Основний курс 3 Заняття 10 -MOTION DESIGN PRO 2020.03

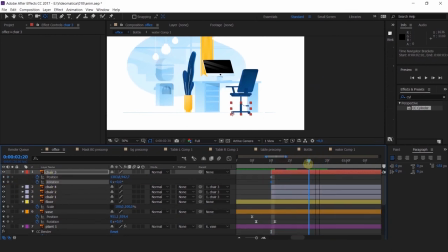4251s
И немножко, опять же таки, в тайминге сместим rotation. Слишком сместили. Всего лишь один кадр и уже совершенно другая картина. Я хочу, чтобы он тут немножко подзавис.
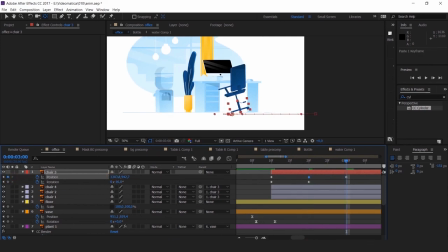4275s
И слишком резкое движение.
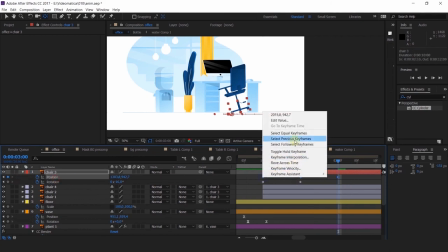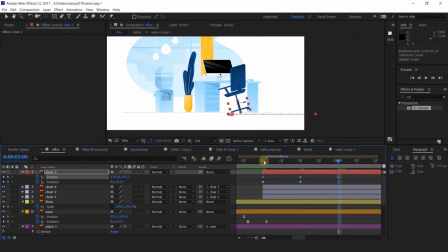4284s
Тут он вообще очень медленно выползает. Это не очень хорошо. Так, теперь сильно быстро. В общем, наоборот.
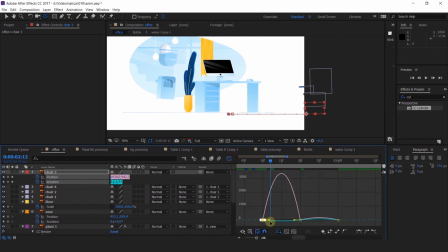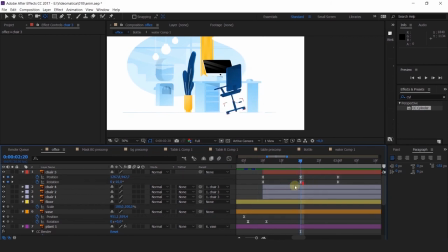Вот, да, то, что и не слишком резко, и не слишком, скажем так, медленно. Я хочу, естественно, сделать,
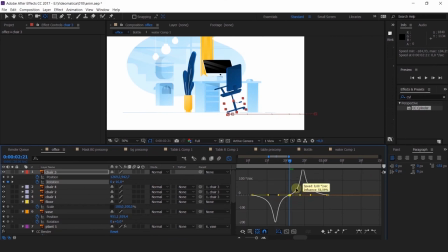4330s
давайте это все дело привяжем ко второй части нашего стула, к вот этой. И сделаем еще и такое
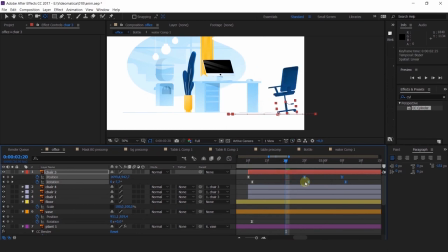4341s
дополнительное движение. Как будто он у нас такой вытягивается.
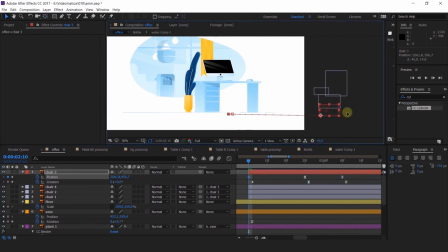Затем вниз и вверх.
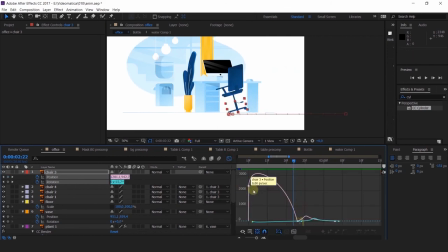Есть. Очень активное это движение получается, а оно такое вторичное, поэтому опять же надо все дело поделикатнее.
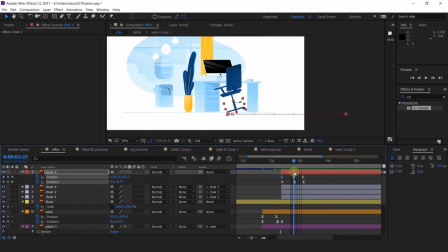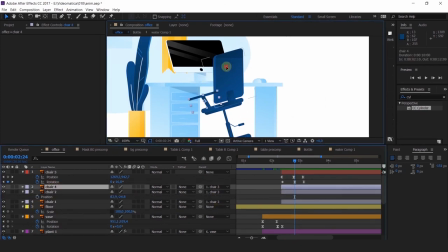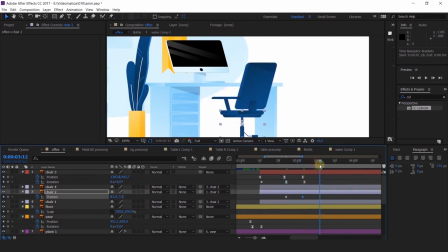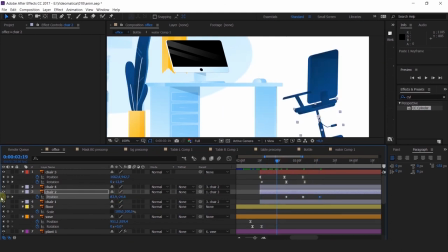4407s
Так, проверяем, что у нас по интерполяции. Автобезье, конечно, нет.
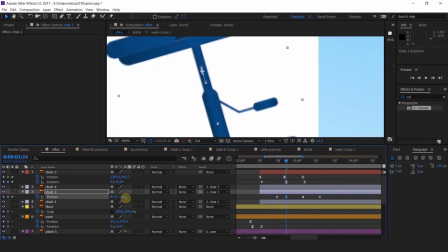Давайте все сдвинем опять во времени. Чуток.
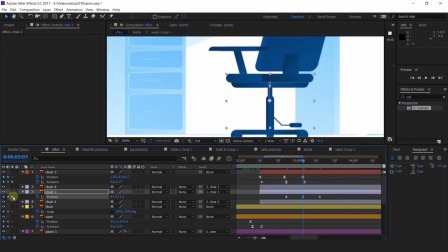4426s
И мы можем еще попробовать сделать то же самое с верхней частью, чтобы у нас было совсем такое.
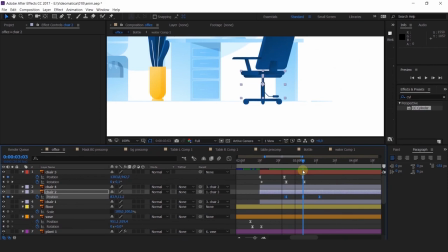4433s
Ну, чтобы было понятно, что стул у нас состоит из нескольких частей, а не из одного монолитного слоя. И что у нас анимация как бы вообще-то проработана здесь достаточно неплохо.
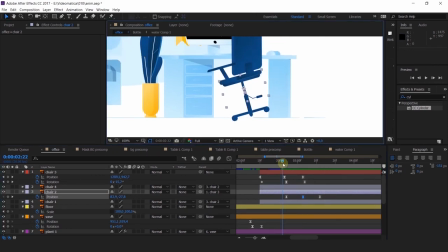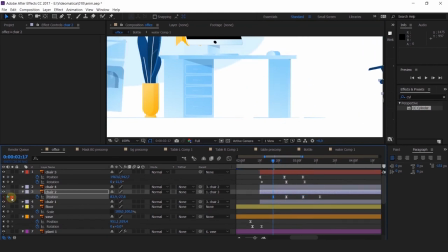4453s
И еще сдвигаем на кадр. Чем выше от основания, тем дальше у нас идет сдвиг в анимации.
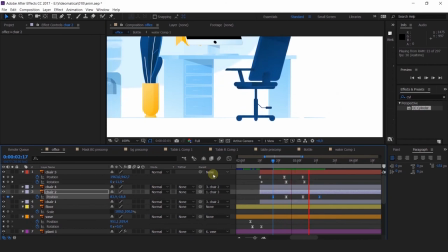4461s
Основание, я имею в виду вот эта часть, да? Потому что относительно нее все движется. Здесь у нас с вами центр тяжести находится.
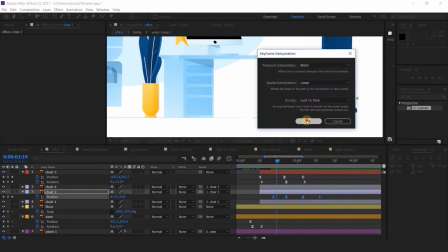4469s
Я не зря на этом акцентирую внимание, потому что это будет важно, когда будем с вами анимировать персонажа уже.
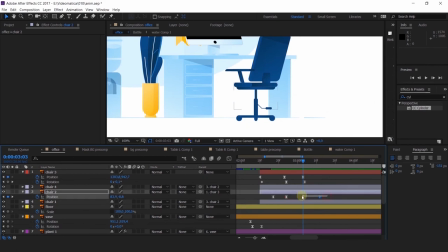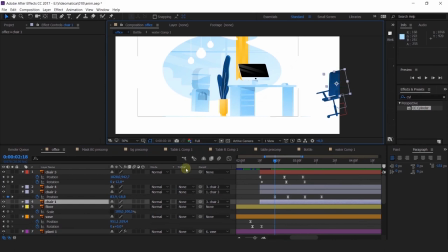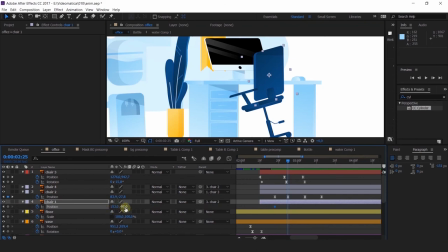4494s
Так, я эту часть тоже привяжу к верхней. Нет, не привяжу.